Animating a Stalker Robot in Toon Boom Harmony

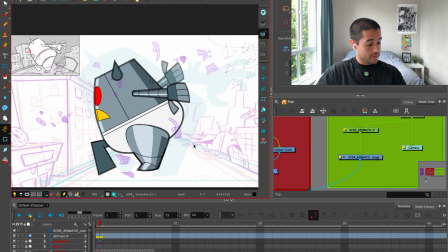4:10 Awesome. That's it. That's it. And now I'm going to do the design pass, in which I'm going to draw on top of this to design
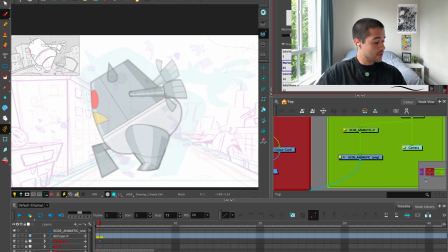4:21 the hands, design the silhouette. So let's look at this.
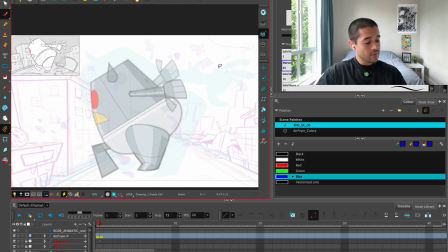4:26 I'm taking here this blue color, and with this blue color I'm just going to start drawing over.
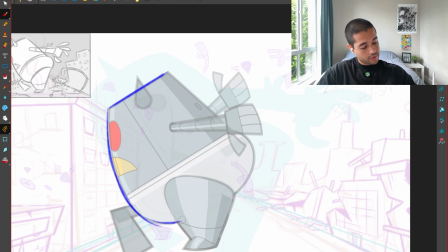4:33 So I'm going to draw over here, boom, boom, cool. This comes like this.
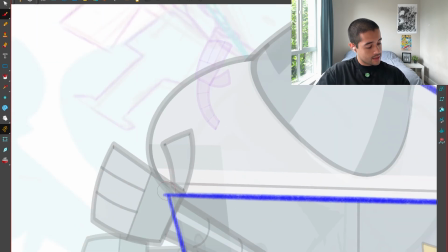4:39 This comes here like this. The butt, of course, we have to draw the butt.
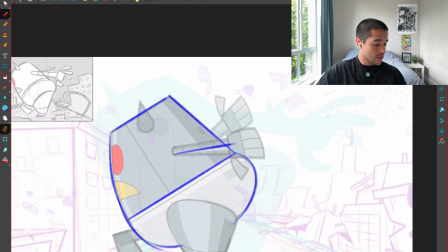4:44 And now, here, this arm should be a little bit more up in this way.
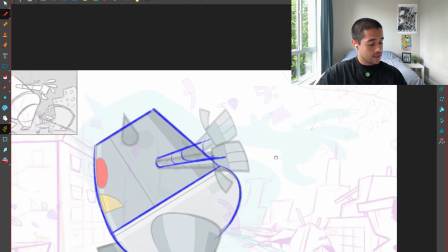4:51 So we're having something like this. And the hands, we can have this angle on the hands,
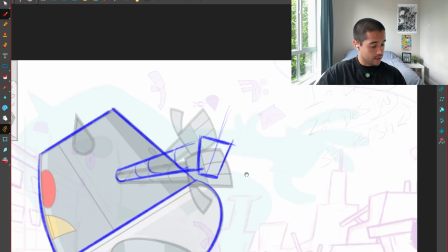5:00 I can have that angle on the hands, and we can,
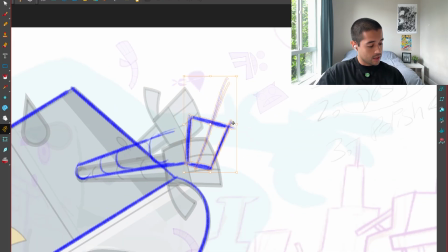5:04 let me push these ends a bit more outside so it's not tangenting here.
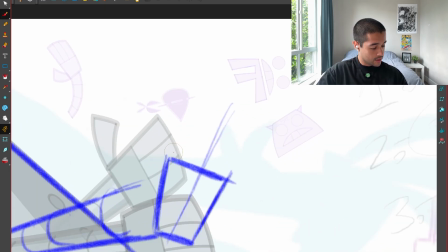5:11 Here, I want these hands to be like open, so I can create some
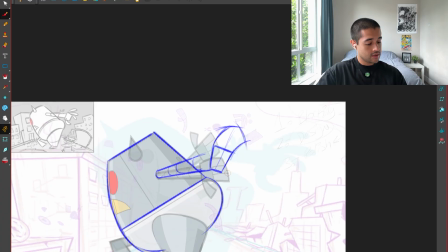5:22 flow on the shapes in this way, just trying to uh,
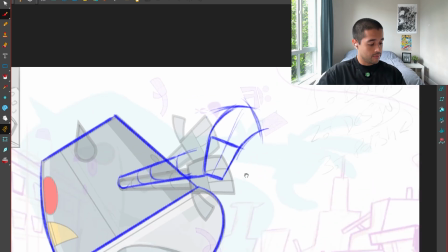5:28 trying to put everything within a single shape and then breaking that shape into smaller parts.
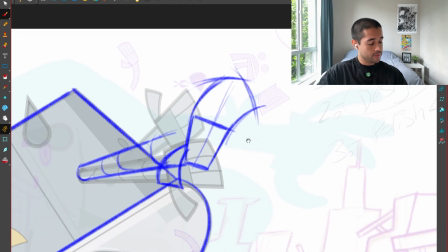5:37 For this one, the thumb could be something like this.
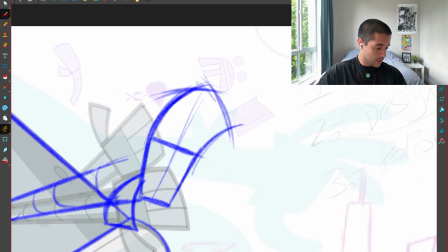5:40 For this one, the flow from the palm here to the finger could be like this, something like this. Maybe I can, yeah, instead of making all of this inside of one shape, I can just make these two instead of one simple shape.
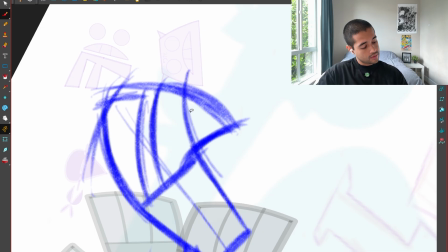5:59 So this could be something like this.
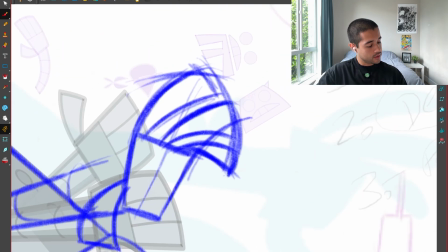6:04 There you go. So these two belongs inside of the same shape,
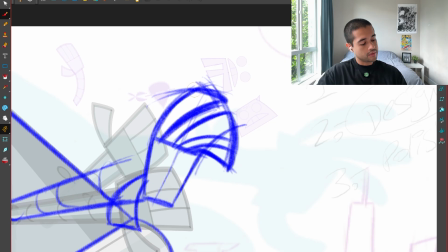6:08 and this one here have its own individual shape and flow within itself.
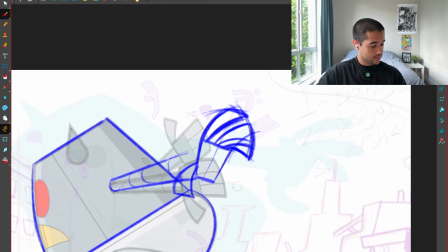6:15 Amazing. You know what? Now this rough helps me as a base
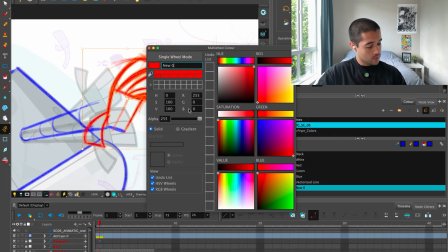6:23 to see what I like and what I don't like from here,
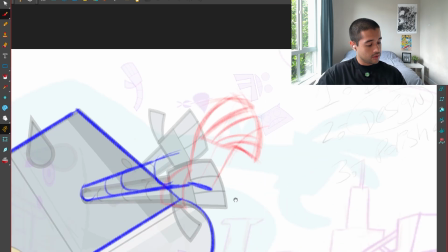6:27 and I'm just changing the color and drawing a new hand on top because I want this hand to feel more open.
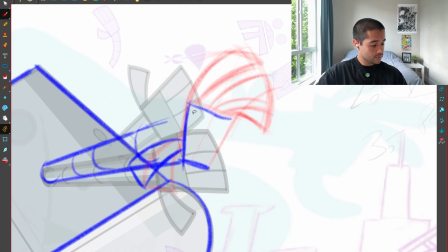6:33 So this is the palm. Actually, a bit smaller.
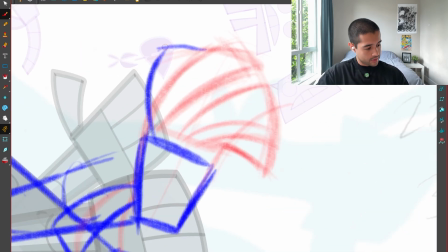6:38 There you go. I want to open this hand a little bit. So now I am just freehanding the hand.
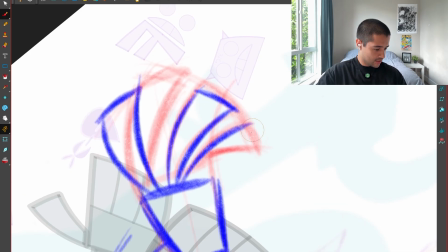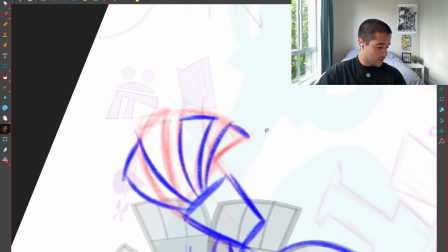6:51 Something like this. Yes. Maybe this pinky a bit down.
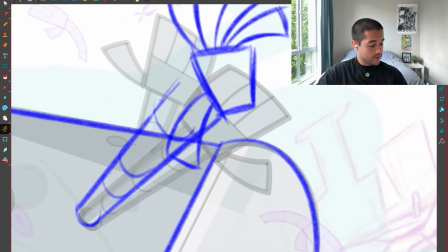6:59 There you go. Something like that will work. And now I'm considering the silhouette that this thumb and this arm is giving me,
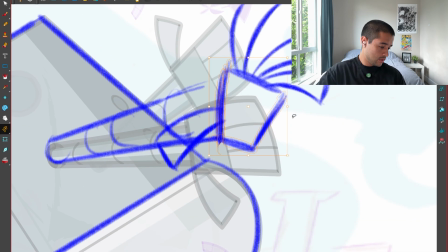7:09 comparing also with this palm shape. So I'm considering all of that. There you go. Boom, boom, boom.
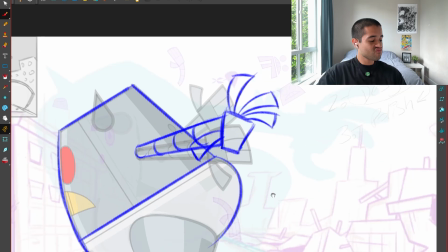7:26 This line could be around here. This line could be around there. You know, the silhouette of this thumb with that arm is bothering me a bit.
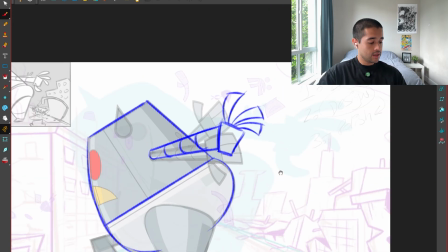7:35 So I'm starting moving things around until I like. Now I also, you know what?
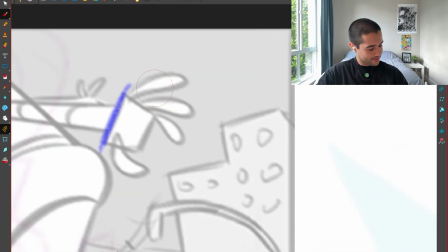7:43 I like this hand here. So this is me wasting time. This could be my, easily, this could be my hand. This could be something like this.
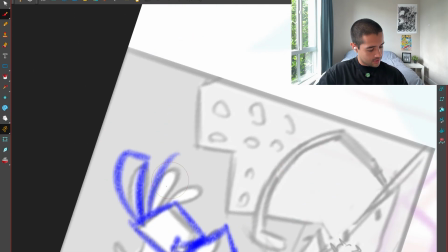7:56 And this could be something like this.
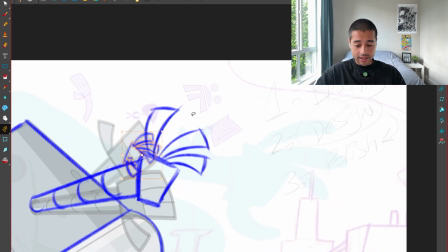8:08 So I like this more than the hand that I created there. So get out of here, get out of here. We tried something different from the animatic. I didn't like it.